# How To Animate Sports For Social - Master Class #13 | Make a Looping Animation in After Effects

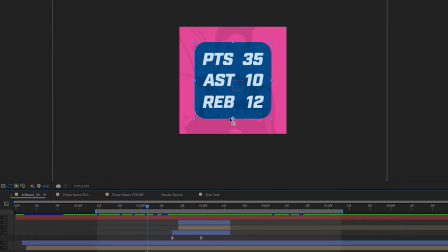4:08 And then on this layer, it's like a new layer, I can hit Y to and hold Command or Control to snap my anchor point to the center of that background.
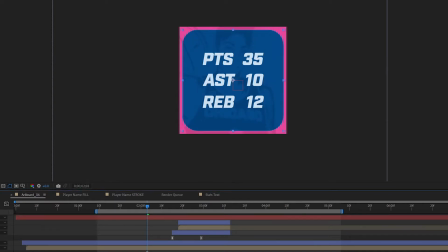4:21 So now when I hit S and play with the scale, it's gonna do what I want it to do.
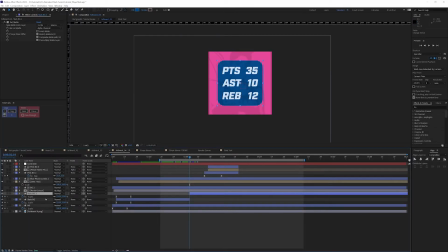4:30 So I can turn off the stopwatch and start over. And let's go 1, 2, 3, 4, 5, 6. I just want to take this down to 110. Just a small,
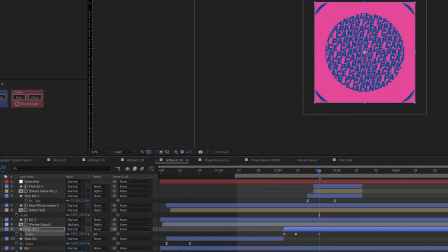4:52 amount to anticipate. And then I'm going to make sure this just gets beyond my comp here. So let's highlight all those, hit F9, and go into my scale, go into my graph.
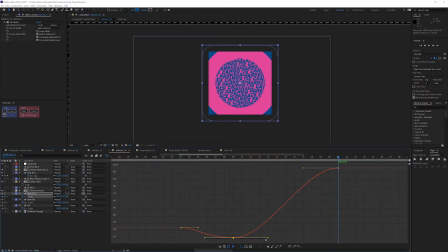5:07 And let's pull that back. And we want it to hang here like we've done. It's going to pull back, and then it's going to shoot out and really introduce that circle transitional element.
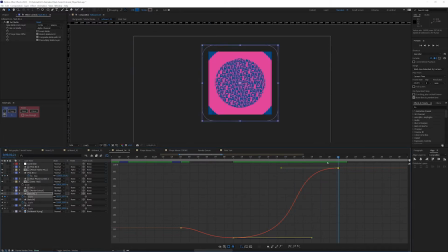5:25 Let's go back to
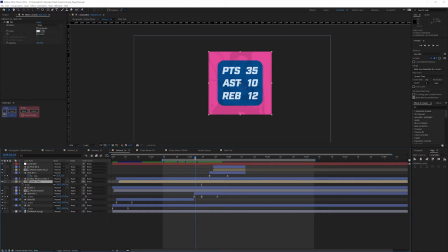5:30 my stats, and we're going to have the stats do a little follow the leader here, a little overlapping animation, and then I'm going to offset it. So let's set the first keyframe, hit K to get to the next keyframe,
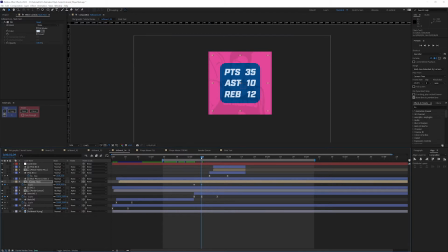5:45 and let's call this maybe 88, so it kind of maintains the same size as the background. And then we want this to also shoot out. Doesn't need to be that big.
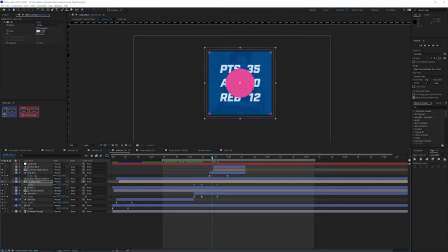6:00 Just needs to start because this pink circle is going to overtake it eventually. So it just needs to appear like it's scaling up. So if we hit F9 and go back into our graph, I'm also going to reveal my graph in the last one so I can try and line this up quickly. I'm just clicking on these so I can copy where they landed, because they're exactly in the same spot. So this one hit 18 and that one hit between 14 and 15. So between 14 and 15, and this one hit 18. There we go. And that worked because these numbers are fairly close, so I can see them both in the same graph.
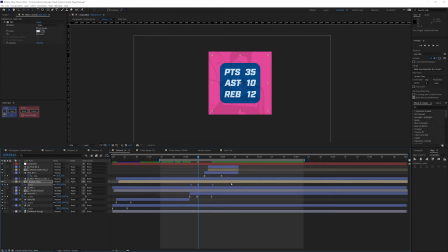6:56 All right, and now that I have those, I'm going to highlight them and hold Alt or Option and push them off maybe 2 frames. So it's like the stats background starts to scale down, and then it impacts the stats. And it's trailing just enough so that there's a little bit of a, almost like a parallax motion happening there.
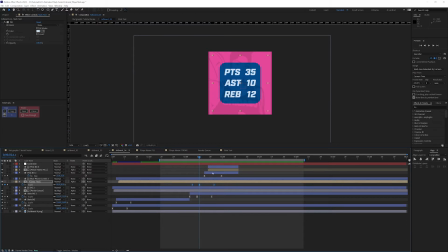7:20 I do want those to be scaling up a little bit further before the pink circle comes in, though. So let's push the pink circle back 2 frames or so. That looks like it might feel good. We can always
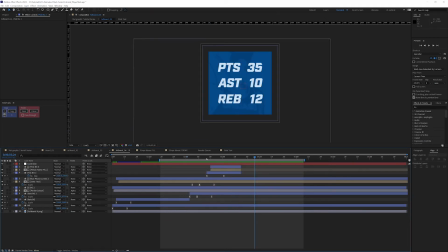play with it after we see what it looks like in the main comp. So the other thing I want to do is duplicate this pink background and put it at the top. And I'm going to go into color and highlight my controller.
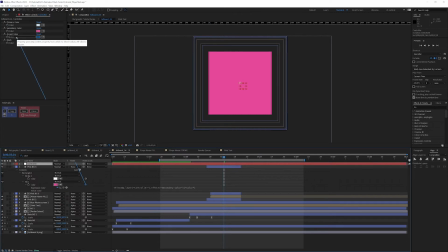8:00 Flying through this now because we've done this so many times.
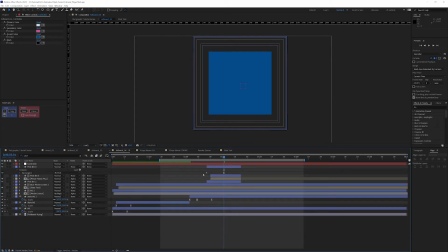8:02 I think you can keep up and figure it out if for some reason I'm moving too fast. 1, 2, 3, 4, 5, 6. This is going to be a dummy layer. Let's just rename it blue.
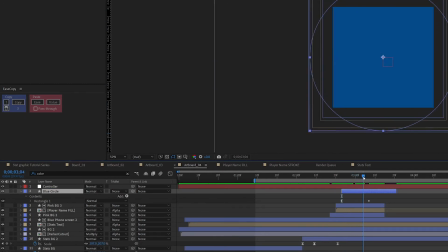8:20 And I'm going to use this in for the wraparound in the first board so that I can start the transition over there. So let's go ahead and copy this and go back into our primary comp here.
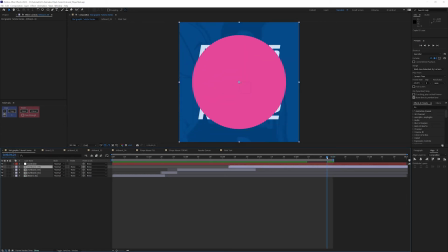8:39 And I'll show you what I mean by using it as a dummy layer.
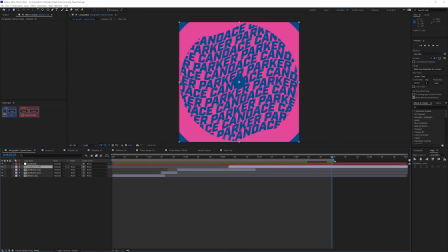8:43 So the first frame that it pops in, I'm going to hold Command or Control Shift and D to split my layers, and then I'm going to take this artboard 4 to the bottom and put it at the very,
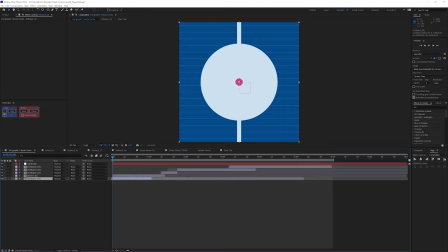8:57 very beginning. I don't need that much on it,
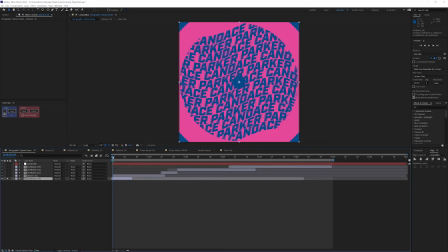9:01 because if I solo this, I want that pink to stay in the background. Here we go. And I'm going to paste this blue circle in artboard 1.
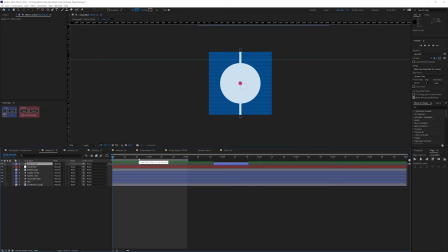9:19 So I can get my bearings and have something consistent to measure it against, right?
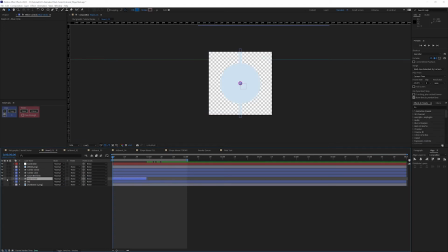9:26 I'm going to turn off this background
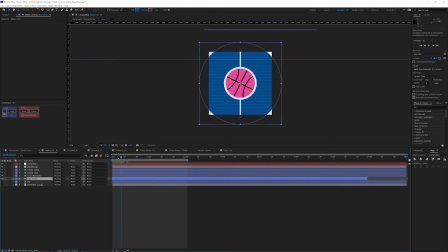9:29 because we're changing it up a little bit, and I already have one, so there's no sense in duplicating efforts there.
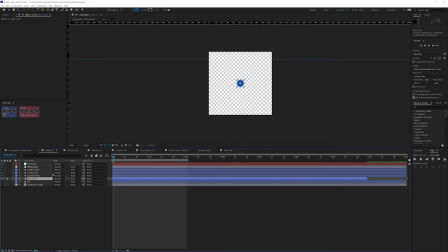9:36 All right, so the same thing. This is shooting out.
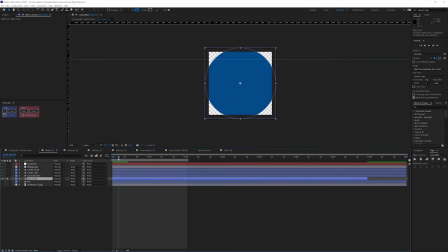9:40 And what I want to happen is I want this circle, just like we did in this artboard,
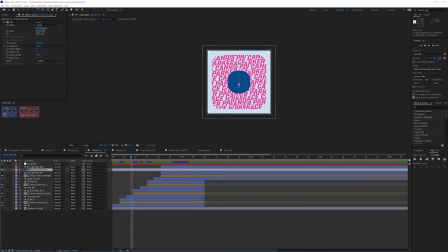9:45 how the solid color comes in and then the text follows.
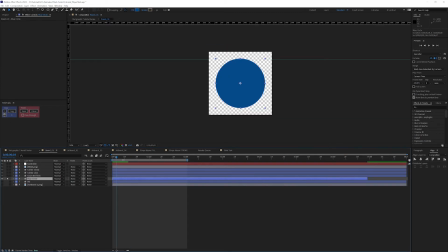9:51 I want to do the same thing here. So let's go ahead and duplicate, put it above my court lines background, alpha mat, and push it to three frames.
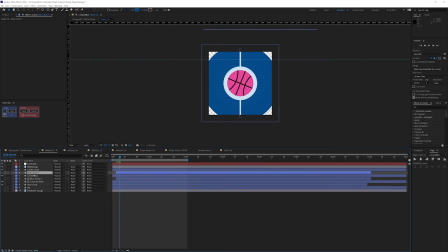10:10 And then let's go ahead and duplicate it again, put it over the center line and set that to alpha, set the center line to alpha. So you can see it's going to make it feel like everything is coming onto the screen, like it's getting revealed. And it's really just
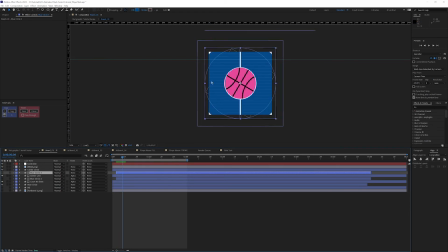10:31 secondary animation here to reinforce what's going on and highlight the fact that the ball is getting tossed up in the air. And then same thing with my center circle, duplicate, put it over the top and make sure this is an alpha.
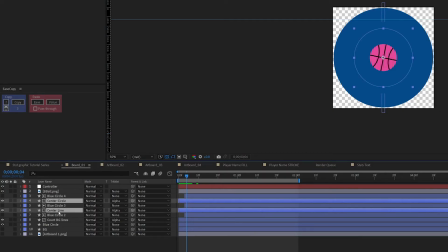10:49 So let's highlight the center circle, the center line, and the court lines, and just bring those back to line up here so that we can see it a little bit better visually.
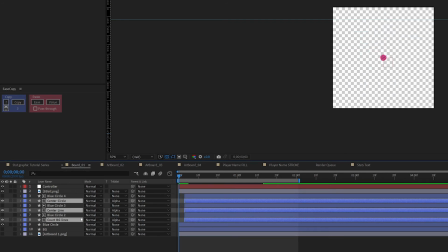10:58 Not necessary because it's an alpha mat, so the alpha is only the layer is only going to appear where there is a solid blue circle behind it. And I also need to pull the ball back to line up with that as well.
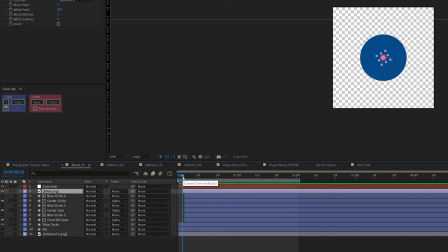11:16 I think I might want the ball to appear there maybe a frame or two beforehand so it feels like it's getting shot up into the air.
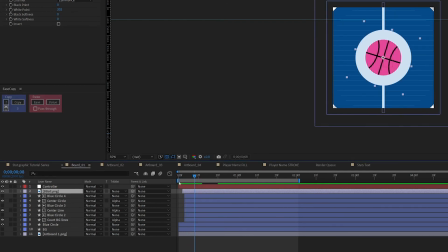11:25 So one of the first things you see to draw your attention, and there's a lot of contrast here too. So that helps.
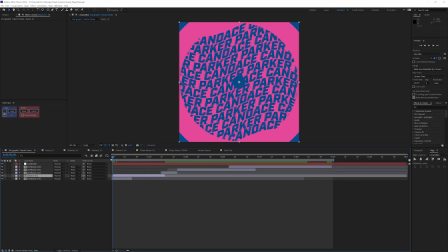11:31 All right, let's go back and see where we stand here. Frame one. And if I...
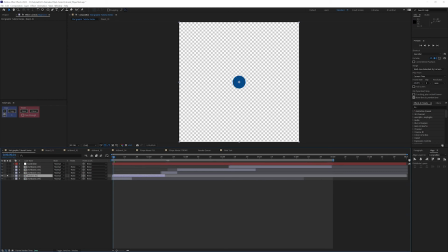11:39 So this is my reference point. This is what I was talking about. I want this blue to be the same as this blue. You see how much bigger this one is? So what I need to do is push this up.
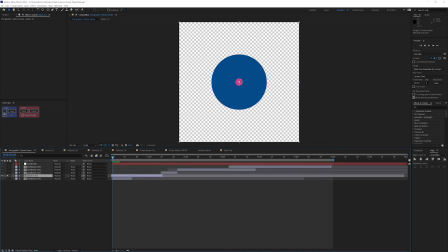11:57 I did two frames.
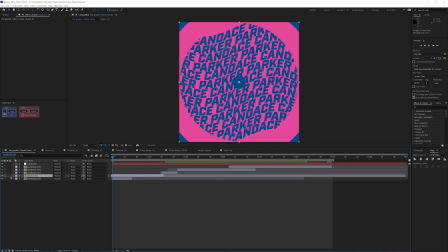12:05 Maybe just one. There we go. Okay, now it's identical.
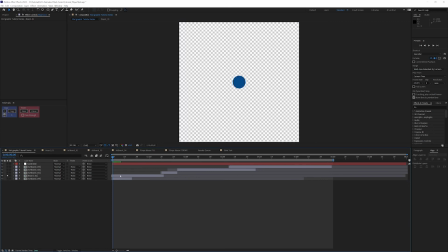12:19 All right, we're in good shape there.
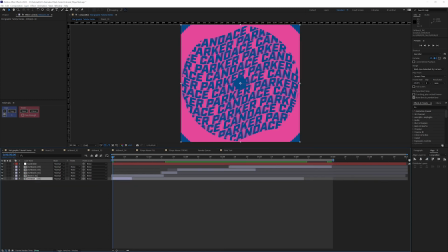12:20 So I can go into Artboard 4 and just turn this blue circle off because it served its purpose. And